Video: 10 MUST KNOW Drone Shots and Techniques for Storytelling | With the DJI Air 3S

A push-in draws the viewer closer and builds up tension, almost being like pulled up straight into the scene.
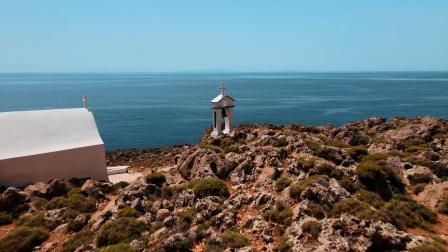(6:44)
For example, you can fly slowly forwards toward a subject or person, or any object you want to emphasize. The second shot is a rise up or a vertical lift. Going straight up opens a perspective and instantly creates a feeling of freedom or discovery.
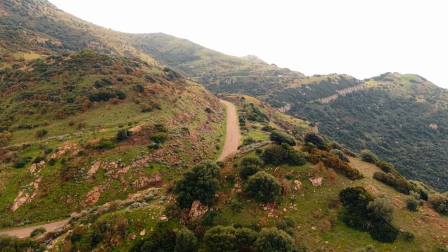(7:00)
Sometimes it even feels like a climax. For example, start low on the ground and then rise up vertically until the whole landscape unfolds. Category 2 are reveal shots. Reveal shots are all about surprise and discovery.
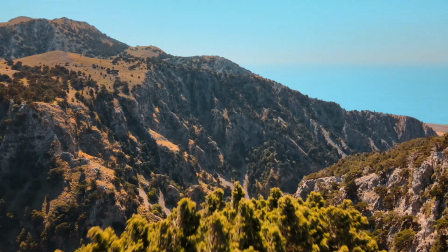(7:15)
They hide information at first and then uncover it in a way that feels cinematic and engaging. The first shot in that category is the reveal shot. This shot builds up suspense and then surprises the audience with a bigger picture. For example, start with the camera tilt down on the ground and then tilt up during the flight to the horizon or an epic wide view. Second, a fly-through. Flying through something feels immersive and builds up tension too, almost like entering a new chapter of the story.
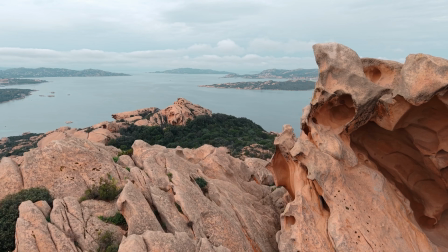(7:48)
For example, if you fly the drone through a hole or between trees or under a bridge. But be careful, these shots have a high potential for crashing the drones. And trust me, I know that.
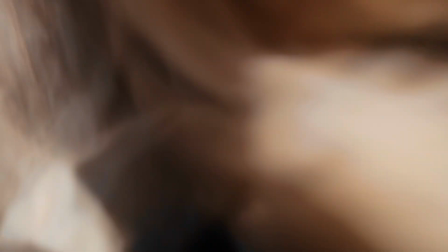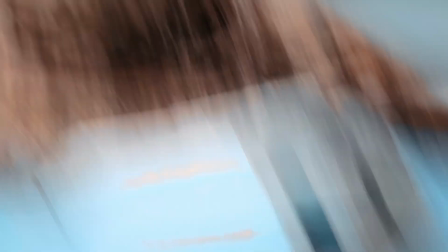Number 3. An orbit or 360-degree shot. Circling around a person, for example, gives it a very focused touch, like you give the person the whole attention. That feels epic, powerful and very cinematic.
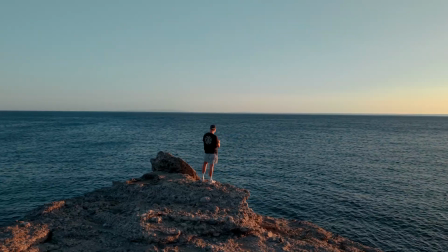(8:27)
For example, an orbit around a person, a car or a monument, while keeping them locked in the frame. Category 3. Tracking shots. Tracking shots follow the subject in motion and keep the audience connected to its journey.
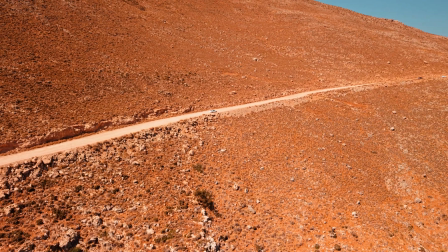(8:41)
They create energy, direction, and a sense of being part of the movement. The first shot is an orbit with the subject centered. Keeping the subject centered while orbiting around it highlights its importance and gives a lot of cinematic energy.
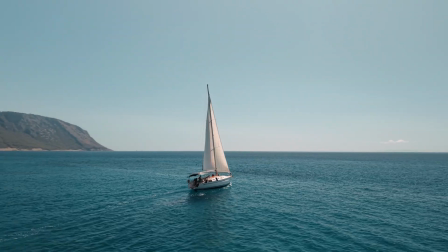(8:57)
For example, follow a runner or a car while orbiting, so everything around it feels very dynamic.
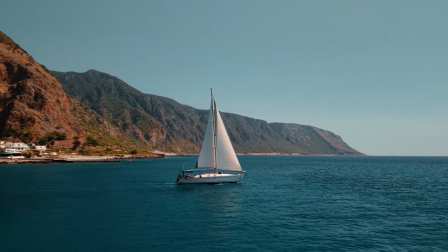(9:04)
And you show the subject from a lot of different perspectives. Number 2. Top-down following the subject. From above following a subject gives clarity and a bird's-eye view. It shows the path clearly and makes the subject stand out within its environment.
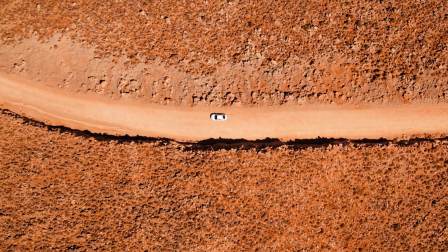(9:20)
For example, track a person walking along a trail or a car driving down a street from a straight top-down perspective. Number 3. Slider following the subject. Moving sideways along the subject makes the viewer feel like they are walking right next to him.
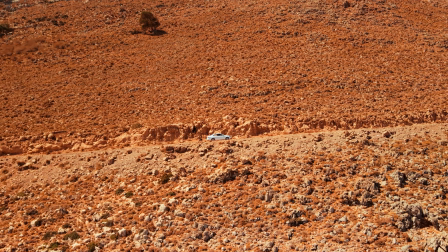(9:37)
For example, fly parallel to a runner or a car, so that the subject stays clear and the foreground rushes past. Last but not least, category number 4. Closing shots. These shots signal the end of a scene or story moment. They either release tension, provide resolution, or leave the audience with a sense of reflection or curiosity about what's coming next. The first shot in that category is a pull-out or dolly-out shot. Pulling back opens a scene and reveals scale. It can feel dramatic, surprising, or simply the best way to close a scene.
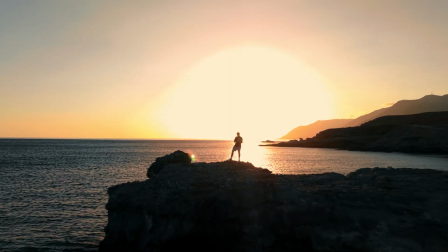(10:12)
For example, start close on a subject and then move away until the whole environment is revealed. And number 2, subject leaving the frame. When the subject is moving the frame, it feels like a natural ending of the story. Sometimes it's a closing, other times it leaves the audience wondering what's happened next.
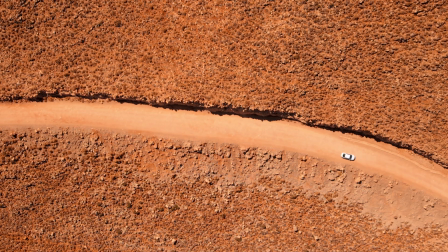(10:33)
For example, keep the drone steady in the air while the subject is moving out of the frame.